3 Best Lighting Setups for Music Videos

So our main giant soft source, what was that?
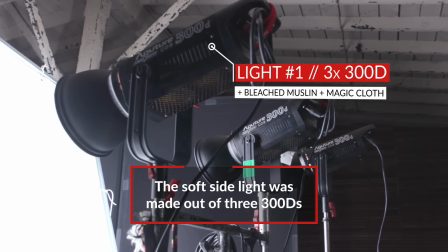(4:12)
So for our key light we used three 300D Mark II's and they were all going through a 4x4 of bleached muslin and
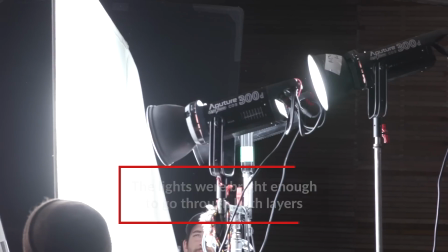(4:20)
that that was going through an 8x8 of magic cloth and the three lights gave us the punch that we need to go through both of those layers of diffusion.
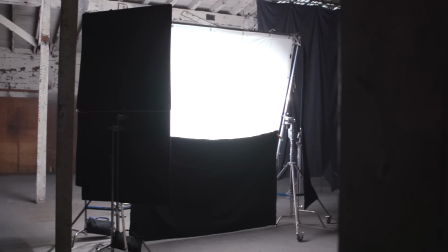(4:29)
And I also noticed that you sort of put some duvetyne along the bottom of that entire source. Was that to knock off the lighting from the floor? Yeah exactly, so we took duvetyne,
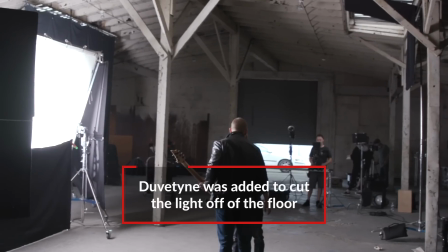(4:41)
we put it across the entire 8x8 frame on the bottom just to make sure the light was more focused on the actors and not getting on the floor.
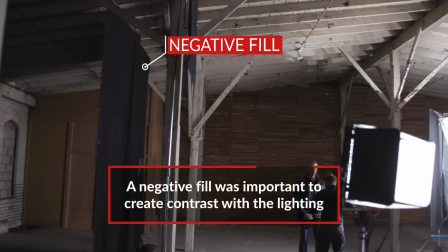(4:49)
So it's really important to also have a nice negative fill on the other side just because if the room is big, light is bouncing off everywhere.
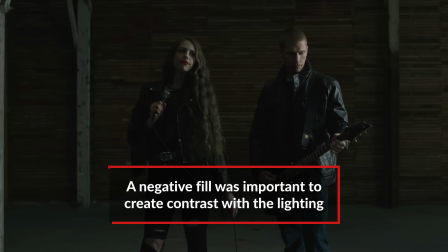(4:58)
Exactly. You want to make sure to shape one side of everyone's face. And last but not least, you also added some practicals there on the ground.
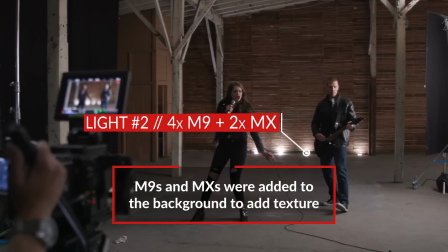(5:04)
It was four M9s and two MXs, which are just like these tiny lights that you can place because they were on the bottom. They really created some nice texture on the wall. Yeah. So these lights are great because they're battery powered. You can kind of throw them anywhere and they're pretty punchy.
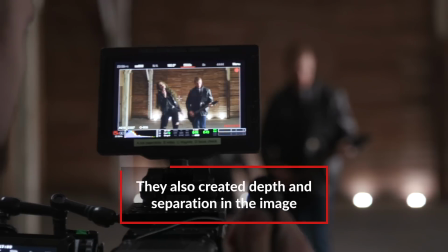(5:19)
And so we use them just to up light the back wall behind the actors to create some dimensionality to the image and kind of separate them from the wall. Let's take a look at how this was built.
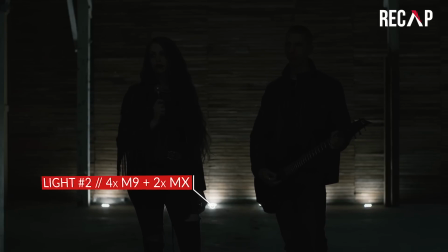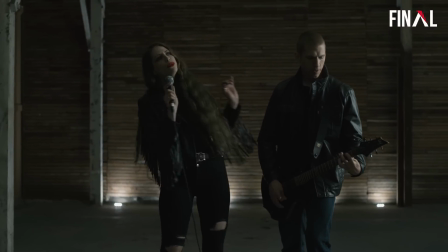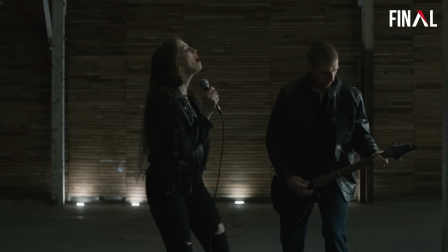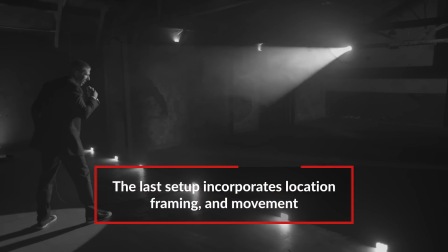(5:44)
Our last setup is this kind of cool stage performance setup from the back on a dolly.
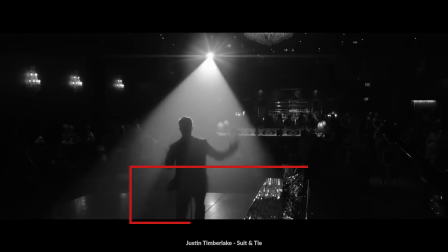(5:50)
It's inspired by... Justin Timberlake's suit and tie. Really cool video. Not the angstiest, but definitely moody, definitely kind of... Yeah, stylized. Exactly, and black and white. Now, does it matter what color temperature all the lights are?
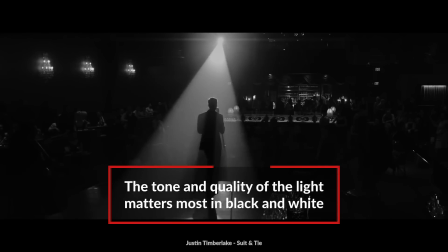(6:04)
In my opinion, yes. The color temperature of the lights used definitely matters is because when you convert the image to black and white,
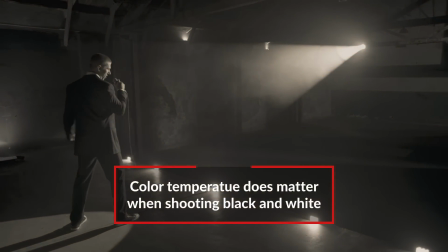(6:10)
whatever color temperature the lights are using are will affect the gray tonality of what those lights look like in black and white. So for the stage setup, first you focused on sort of what's in the background, what's in this giant hall, and it's actually pretty challenging to light a hall like that. Yeah, it is. For the middle shaft of light or the middle textural light on the wall, we used a 1.2K HMI,
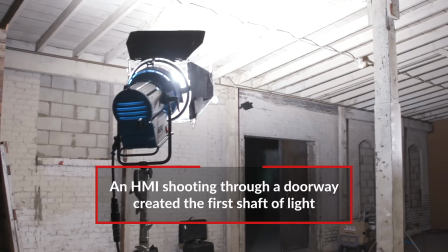(6:32)
and that was coming through a doorway in the back of the room, kind of coming in,
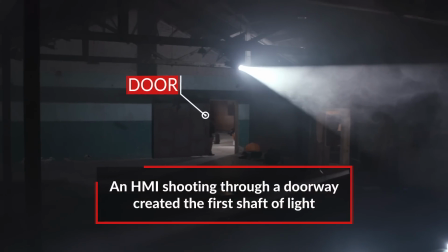(6:37)
and we just used the doorway to shape the light. It was super simple.
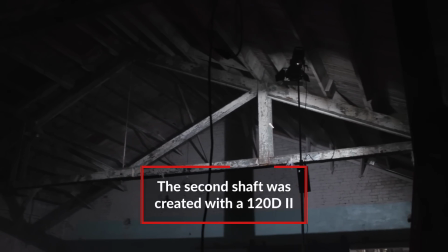(6:40)
Then you put a 120D2 really high up with barn doors for the back section of the hall.
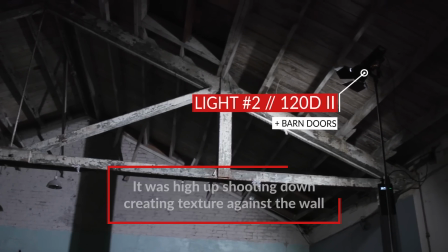(6:47)
So that we put all the way top stick on a C-stand,
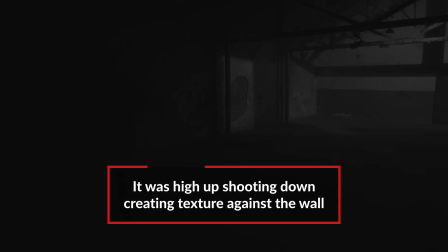(6:51)
aimed that straight down through all the beams in the back of the room, just to create some cool texture on the back. And so for the foreground wall highlights, you actually introduced a panel. Yeah, so for that we used an LS1 and that was also coming through a doorway.
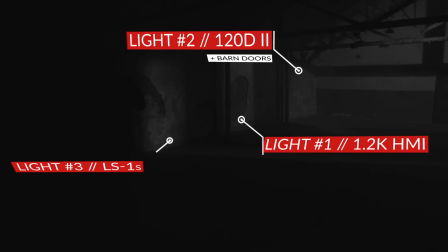(7:05)
Pretty interesting that three completely different lights kind of acted all together to illuminate the background of this scene.
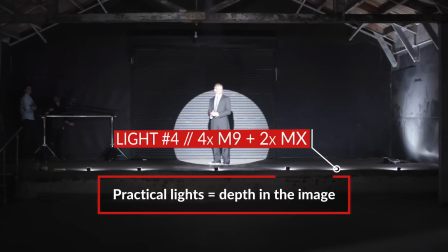(7:14)
So you took the same practicals as in the previous setup. You put them on the stage.
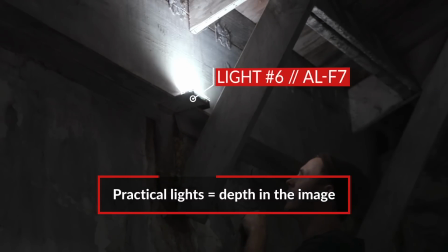(7:18)
You had an MW and an F7 up at the top and then an LS1C down on the ground.
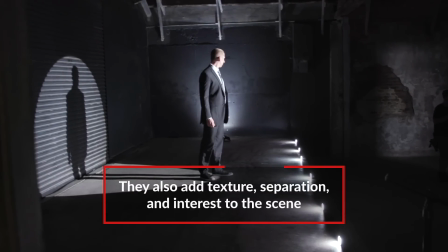(7:23)
Yeah. So the practicals just really added, they add a lot to the scene. You know, they texturized the background.
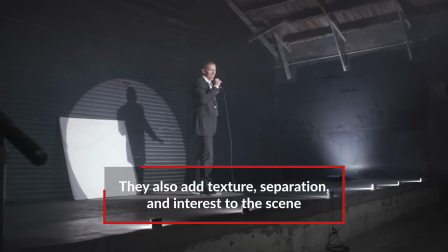(7:30)
They give some shape to the stage.
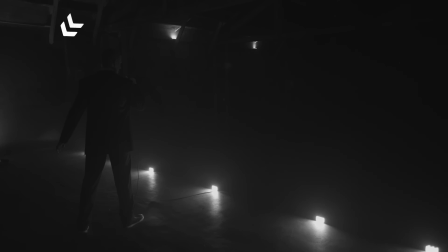(7:33)
The Alice one behind him on the wall on the stage kind of separates him from that back wall and so they do a lot of things. You can just put them on the stage and it's like, oh they're totally meant to be there. Yeah, exactly. You totally buy them as practical lights that would be built into the stage. So in this kind of setup also, it makes sense for there to be a spotlight.
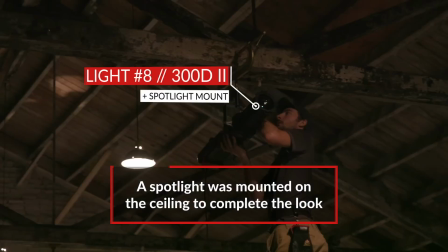(7:52)
And so instead of putting the light on a stand, we used a C-clamp and rigged the light to a beam. because we're seeing the light in the shot,
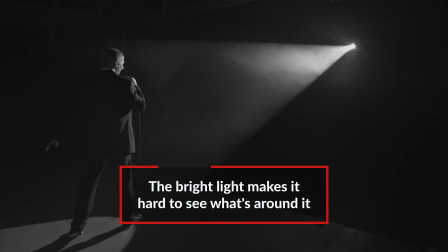(7:59)
the beam of light is so bright that you don't really see any of the rigging hardware. And then of course, you gotta bring in some fog. Yeah. To texture that beam. So let's take a look at how you built this.